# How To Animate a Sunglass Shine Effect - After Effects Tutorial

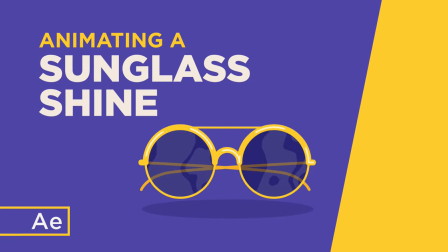(0:00)
Hi, my name is Oliver and in this video I'll teach you how to animate a sunglass shine in After Effects.
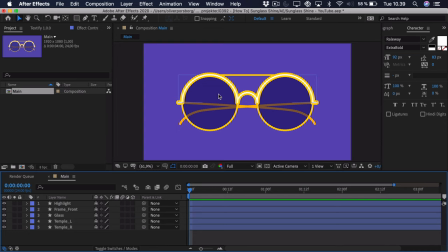(0:06)
So to get started I've illustrated these simple sunglasses. We have a few layers so let's quickly go through them. We start from the back, you can see we have the sort of temple, the arm here, the right one. Then we have the left one, they're sort of crossing.
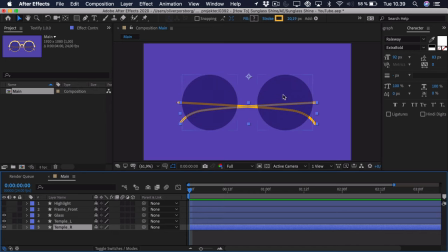(0:21)
We have the glass itself, it's tinted and then it's transparent so we can actually see the temples behind it. Then we have the front of the frame here and we just have sort of a highlight shown as a stroke.
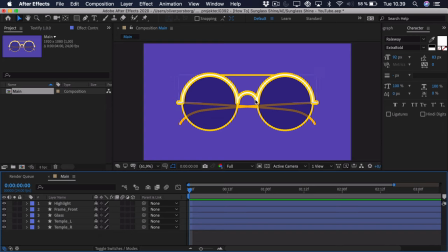(0:36)
Now, this highlight is a bit extreme, of course it wouldn't be highlighted all the way around, but we're going to animate that, so don't worry. Now, if you want to support the channel, you can go down in the description and download the project file so you can use my illustration to create the animation or just take a deeper look at the sort of keyframing part.
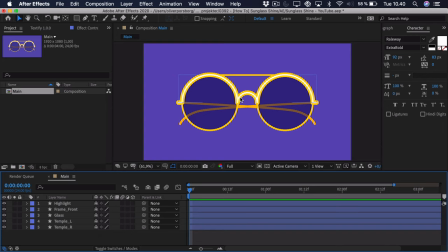(0:54)
So to get started, we'll sort of create this fake 3D rotation of the glasses from left to right, because of course there wouldn't really be any sort of reflection if the glasses weren't rotating. Now what we want to start out by doing is actually add some scale animation to the frame.
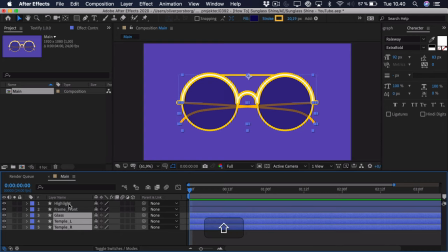(1:11)
Now before we do that, we have to make sure that everything else is parented to the frame, because that way if I press S on the frame, turn off constrain proportions, You can see that everything follows. And the way we're going to do this is, if we just zoom out a bit,
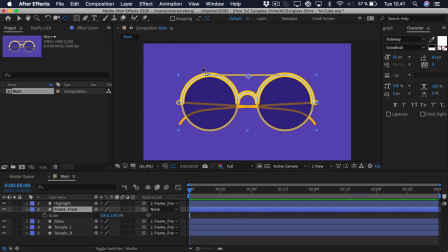(1:28)
you can see that the anchor point, we need that centered for this animation to work right, we want it to be scaled from the center. So we select the pan-behind tool, select the anchor point, hold down CMD and CTRL, and it should snap right to the center, right around here.
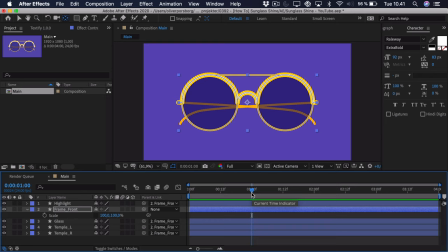(1:43)
Then we go around one second ahead, now this really depends on how quick you want the animation, But this is where we sort of want to add a keyframe for the scale. Now we can also press Shift and P, right click the position and separate the dimensions and just add a keyframe to the X position as well because we're also going to animate that.
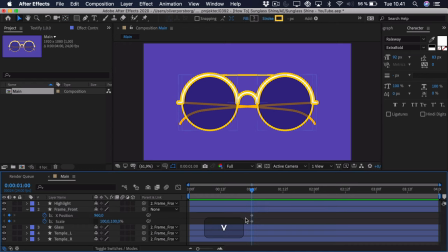(2:02)
So now if we press U we can just see those two keyframes and we can go to the very start. Now we want to sort of rotate the sunglasses to the left and we can do this by scaling it down a bit so you can see it already seems as if it's rotated.
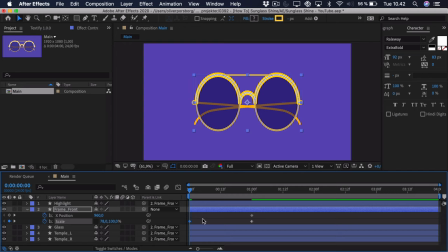(2:18)
Right now if you look at it you're not quite sure if it's rotated to the left or rotated to the right but that's something to do with the temples and we're going to animate them afterwards so don't worry about that. Now this is to the left so we might want to add just a bit of position keyframes to the left to just
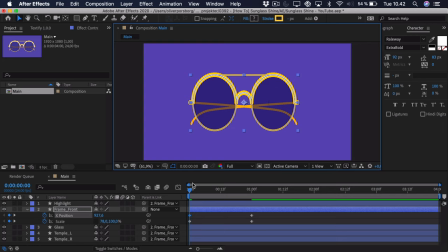(2:34)
really emphasize that movement and when we have done this we can go ahead and do the same to the right, so if we go one second ahead here to two seconds, we can actually just copy and paste the same scale keyframe, because it's the exact same scale, we just want to add a different position.
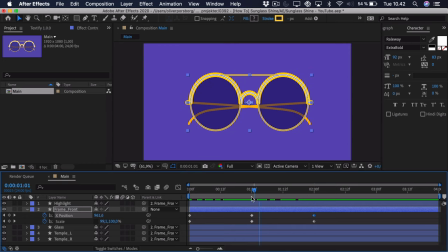(2:53)
So you can see right now, it seems like it's rotating back and forth, and of course we'll add some easing later to make that more convincing. But we want this to loop, so therefore we want it to go back to the center position, and then we want it to go back to the starting position.
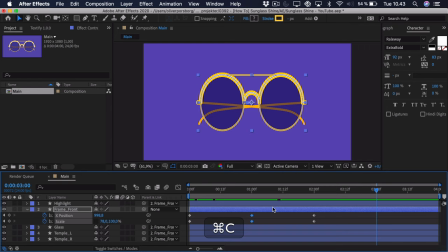(3:08)
So go one second ahead, then we copy those keyframes in the middle, so it's back to the sort of middle position. Then we copy the first keyframes and paste them at the end, and we're back to that starting position. So right now you can see that we just go back and forth, and if you play it, it's really sharp right now,
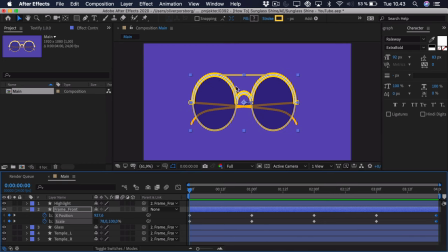(3:26)
and it looks weird because we haven't eased it yet, but we'll do that when we have animated everything. So let's take a look at the temples. We'll shift click on them so we can select both and we'll search for path because we're going to animate the paths of these temples
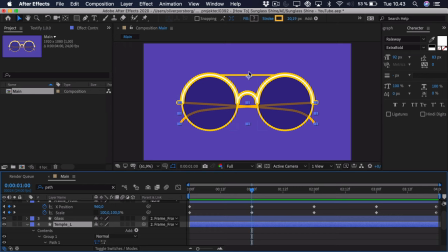(3:43)
So we just want to add a key from here at one second because this is sort of the the front view of the sunglasses So add a keyframe to both paths here Go to the start So you have to imagine that the thing closest to us that will move to the left because it's turning to the left and the thing That's the furthest in the back.